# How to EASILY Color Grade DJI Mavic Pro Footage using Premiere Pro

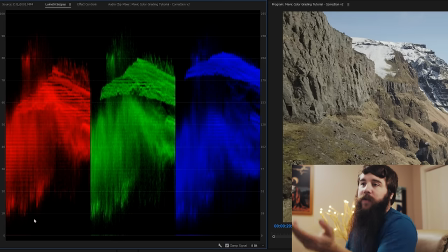(4:08)
And so what we're gonna do is we're gonna stretch out these colors so that they go down to 0 and they go up to almost 100.
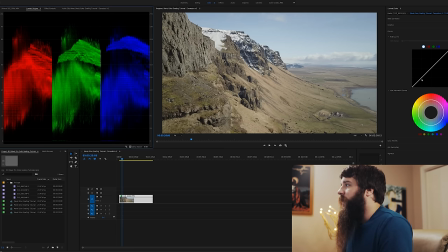(4:14)
And we're gonna do that by adjusting our curves. So I'm gonna come over here and start adjusting curves, which I explained how to use in my other color grading video. So please watch that video so you understand what I'm doing here. First, we're gonna click on a shadowy area and we're gonna start bringing things down and watch our scopes.
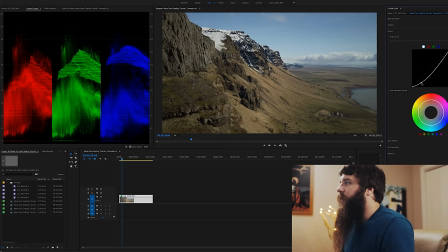(4:30)
See how that's immediately bringing the scopes down pretty darn dark, and it's also making our image darker. And this is adjusting our shadows. And I find that that looks pretty good as far as my shadows go.
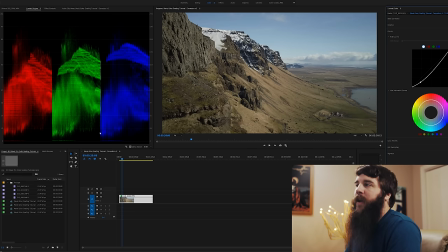(4:41)
Things are almost down to 0, not quite, but I think that looks really good for a start. Next, we're gonna go over here to our highlights on the right side, and we're gonna click and make a new point, and we're gonna start dragging up.
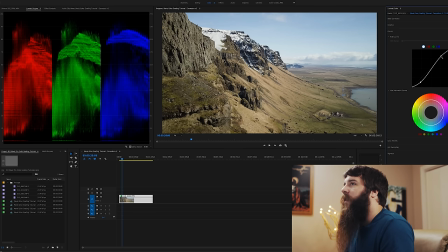(4:52)
And you're gonna see that that starts adjusting the brightest parts of our image and starts bringing those scopes up higher and higher.
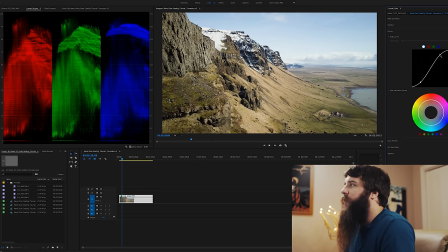(4:58)
So I'm kind of keeping an eye on both of these here, and I'm looking at the image and I'm saying that looks really bright now, and that's looking really good. So as you can see, my scopes are almost stretched out to 100, and now this part is significantly more stretched out than it was before, and our image is now looking significantly more contrasty.
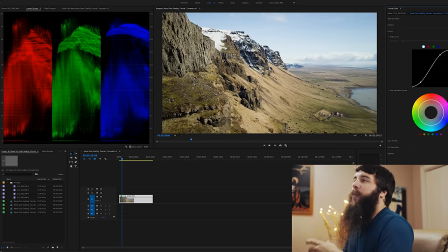(5:15)
The blacks are black, the whites are starting to be more white, but we're not getting any overexposure, which is something that I want to avoid.
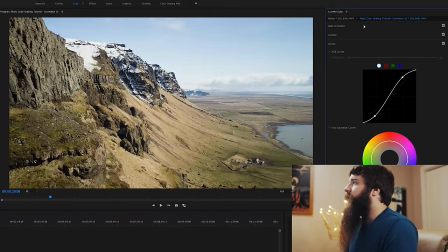(5:22)
Once that is done, I like to add some saturation. So let's go up here to the basic correction tab and go down here to the saturation slider.
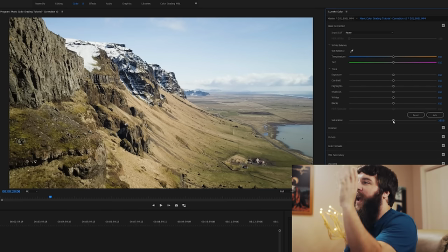(5:30)
This is just the easiest way to do it. There are tons of other ways to do it, but I find this is one of the easiest ways. And we're gonna start bringing up the saturation slowly up to about 120, I'd say. Because if you go any higher, it starts getting like super green and super blue and it looks like really oddly unnatural.
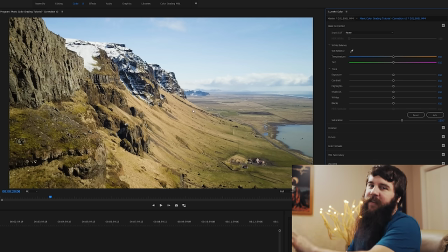(5:48)
So I find even like 120, especially considering this is Iceland and everything's kind of gray and flat anyways, I find that 120 looks good. Maybe later on though, if you're doing something, maybe you want to boost up to 130 or 140, that's fine. But for me, 120 is pretty darn good for D-Log.
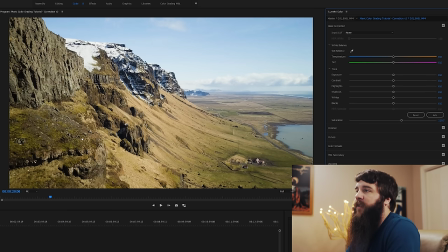(6:04)
And as you can see, that has now introduced a lot more saturation. Specifically, this moss is now greener, as you can see. This has more color, the sky has more color, the grass down here has more color. Everything is just more saturated and more contrasty than it was before. And that is looking really good.
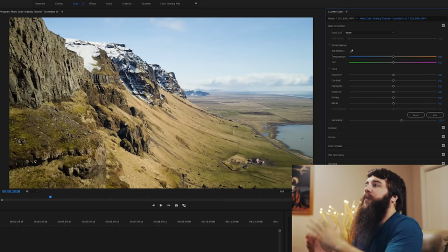(6:21)
At this point, we would want to apply some color corrections to this image. And as you can see, it looks pretty darn good because I had the white balance nearly nailed, I had the exposure nearly nailed when I was flying. So there are not a ton of changes that need to be made because I nearly nailed this perfectly in camera.
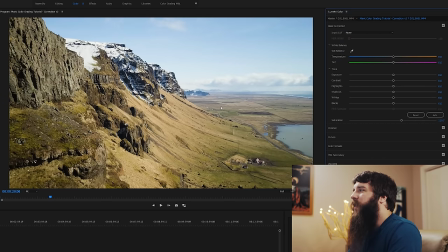(6:36)
One thing that I want to tweak here a little bit is that as you can see here in the midtones, they're a little blue, especially as you get farther off into the distance, which is part of the haze, but I feel like this whole image is skewing a little more blue than I want it to.
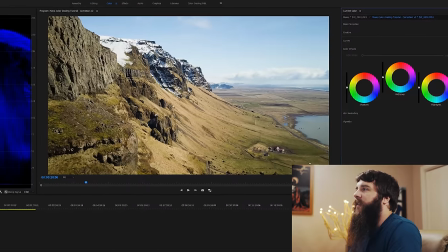(6:49)
So we're gonna go down here to the color wheels, and since this is mostly in the midtones that I'm seeing a bit of this blue,
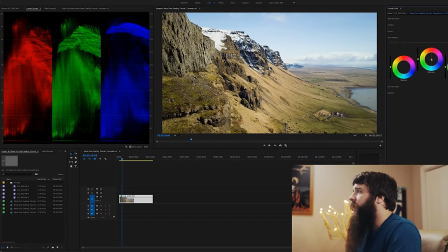(6:55)
I'm gonna go over here to the midtones color wheel and I'm gonna select it and start ever so subtly dragging up and to the left into the oranges. And as you can see on the scopes, the colors, the red, green, blue are actually adjusting as I do this here. And you're gonna see that that blue tinge is being taken off.
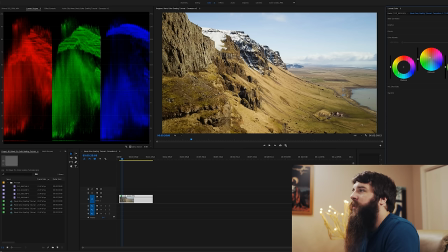(7:13)
And now things are looking a little more natural here. Now we're getting a more yellow, naturally colored grass. The green is starting to look a little too yellow though. So I'm gonna go over here and tweak this down ever so slightly. Everything whenever you're color grading is super small movements. You don't wanna go crazy.
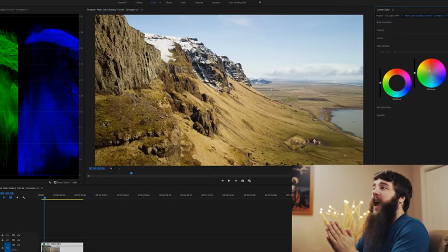(7:32)
But as far as that image goes, I'm really happy with how that looks now.
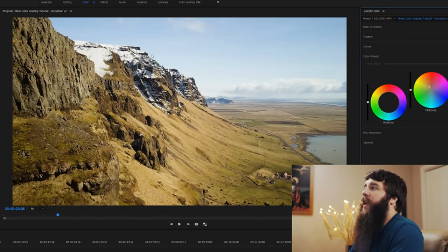(7:36)
I think that looks great, and I don't really think that I need to make any more color corrections at this point. This image as it is color corrected, and if you wanted to stop right here and you were saying,
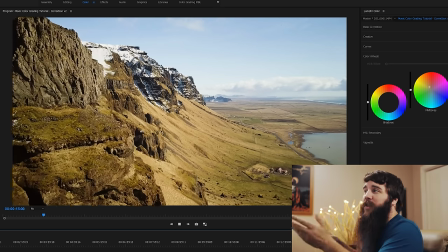(7:49)
all right, I'm ready to upload this thing, you hit play, that looks really good in my opinion. I think that looks really great.
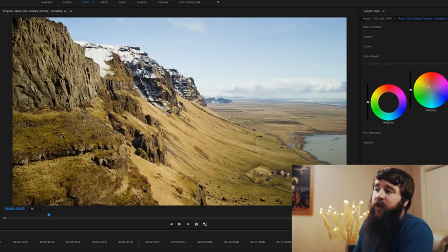(7:54)
One thing I want you to be aware of whenever you're color grading, and something that I've noticed in a lot of DJI drones whenever I've been coloring them, and that is that in general, the camera tends to shift a little toward magenta.
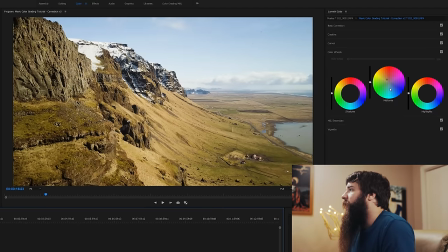(8:06)
If you look over here on the color wheel, you have all of your different colors, and up on the right here is the magenta color. It's between red and purple.
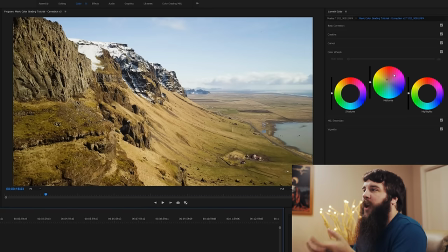(8:14)
It's kind of this sickly red purple color that can be affecting the midtones of your image. And because I nailed the white balance and because I'm using their latest color science with their D-Log, I'm not noticing it as much now, but if you are shooting in D-Cinelike, if you're shooting in the normal picture profile,
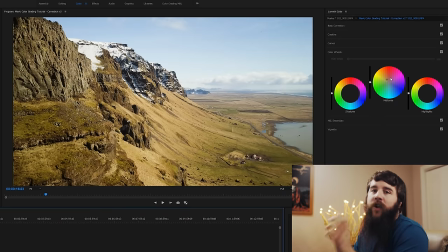(8:30)
any other picture profile, you definitely may notice a magenta shift to your images. And so the way that I correct that is that I select the color wheel here and I'm bringing it down away in the complementary color direction away from magenta,
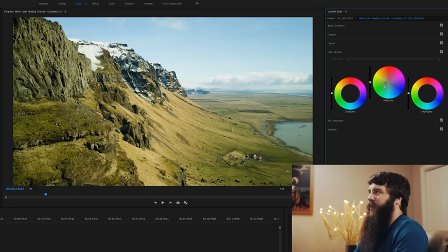(8:43)
more towards the green. And as you can see here, it kind of makes this gross Wizard of Oz look here, which we're not going for with this image because I had already had the color correct. But we'll just Control Z here and go back to how it was. But whenever I have been shooting in other picture profiles, I've found that there is definitely a magenta shift, especially in the midtones.
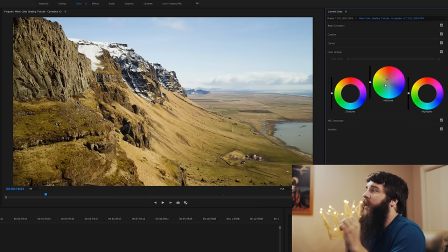(9:02)
And by bringing that midtone color down into the greens a little bit, that is going to fix that for you. So I would highly recommend doing that if you are noticing a magenta shift in your images, just something I want you to be aware of. Now let's talk about color grading. Color grading is the art of manipulating the color, contrast, saturation, hue, vibrance, all of the aspects that go into creating your film to manipulate and change your viewer's emotions and to create a different feeling for your film by changing the colors. As an example, let's say our film is a sad film and that our main character is traveling to Iceland to have a Viking funeral for her father, complete with the boat being pushed out and then they launch the arrow and it lights the boat on fire and it burns up, which is honestly the coolest way to have a funeral ever, and I would love to have that happen. Remember this, YouTube, when I die, do that for me, thank you.
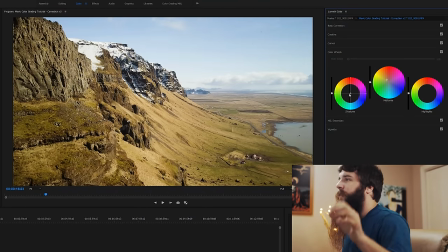(9:52)
But as an example here, let's go over here to our shadows and let's make this more of a darker, sadder image. So let's go over here to the midtones first, and we're gonna go from the warmer colors that we were doing down colder, dun, dun, dun.
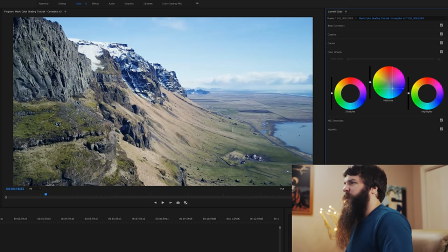(10:08)
Not too cold, you never wanna go too extreme. Like you go down here, it's like, oh, it's kind of purple. I don't know how I feel about that, but just a little colder. And we'll go over to the shadows and we'll do the same, down, colder. And then the shadows are still a little bright, so we're gonna go over here to the contrast and brightness for the shadows, and we're gonna drag that down.
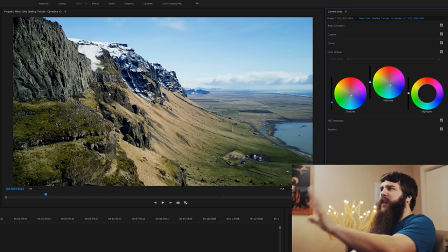(10:27)
And suddenly, things are looking significantly darker and more foreboding than they were before. Suddenly it's like, oh man, Iceland, I don't know if I wanna visit there. Kinda sad looking. You see how quickly and easily your emotions are changed just by doing those simple things.
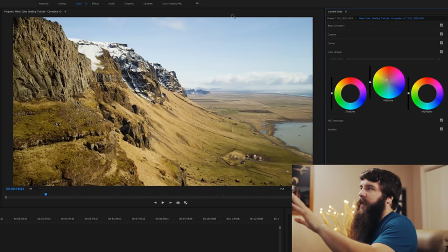(10:44)
Now let's go back here, back to as it was, and let's make this a happier film, for example. Let's say that we're just on a family vacation to Iceland. Maybe instead of going down to the blues, we want this to be a happier film, so we're gonna go to our midtones and we're gonna start bringing those up a little bit higher, not too extreme,
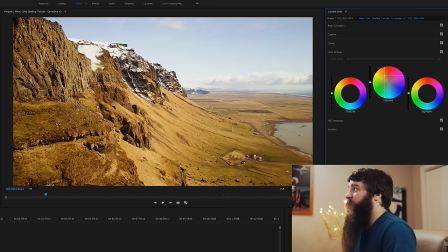(11:03)
because you do not want to immediately just have everything looking orange and it looks really weird. But maybe we go a little higher than we were before, and then we'll go over here to the highlights, and we're gonna bring up the highlights a little more too, which is going to affect the brightest parts of our image.
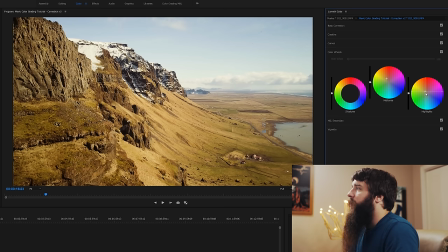(11:17)
So the sky here, these clouds that are white, are gonna start becoming a little more yellow and orange. And what that is gonna mimic is sunlight. So as you can see here, it's getting a little bit too yellow for my taste here, so we're gonna bring it over to the red a little bit and down a little bit.
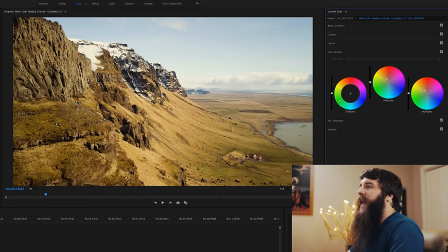(11:33)
But suddenly, this is looking more like a happier travel film. Maybe something where we're on a fun trip and we're like, look at this, Iceland's beautiful, I love it. You see the extreme range of colors and emotions that you can have just by tweaking your colors just slightly. And that's at a very basic level. You can get far more complex than this.
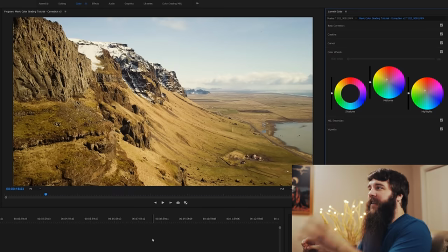(11:53)
Speaking of complexity, let's talk about LUTs, which let's say that you're looking at this color grade and you're saying, this isn't extreme enough. I want extreme color grading. And you're like, I also don't want to do a lot of work. Well, I have good news for you. There are LUTs, which are lookup tables that manipulate the colors in your image that people have already made.
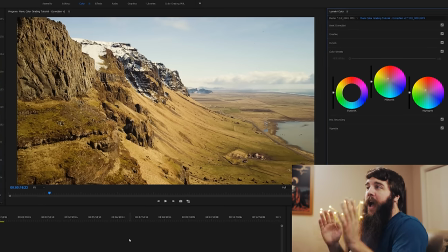(12:12)
And there's a lot of packs out there. You can buy them. You can get some of them for free. I'm gonna be showing you one that I use for free today, and I'm really happy with how it looks.
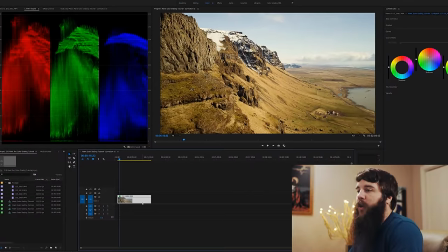(12:21)
So we're gonna go over here to our clip.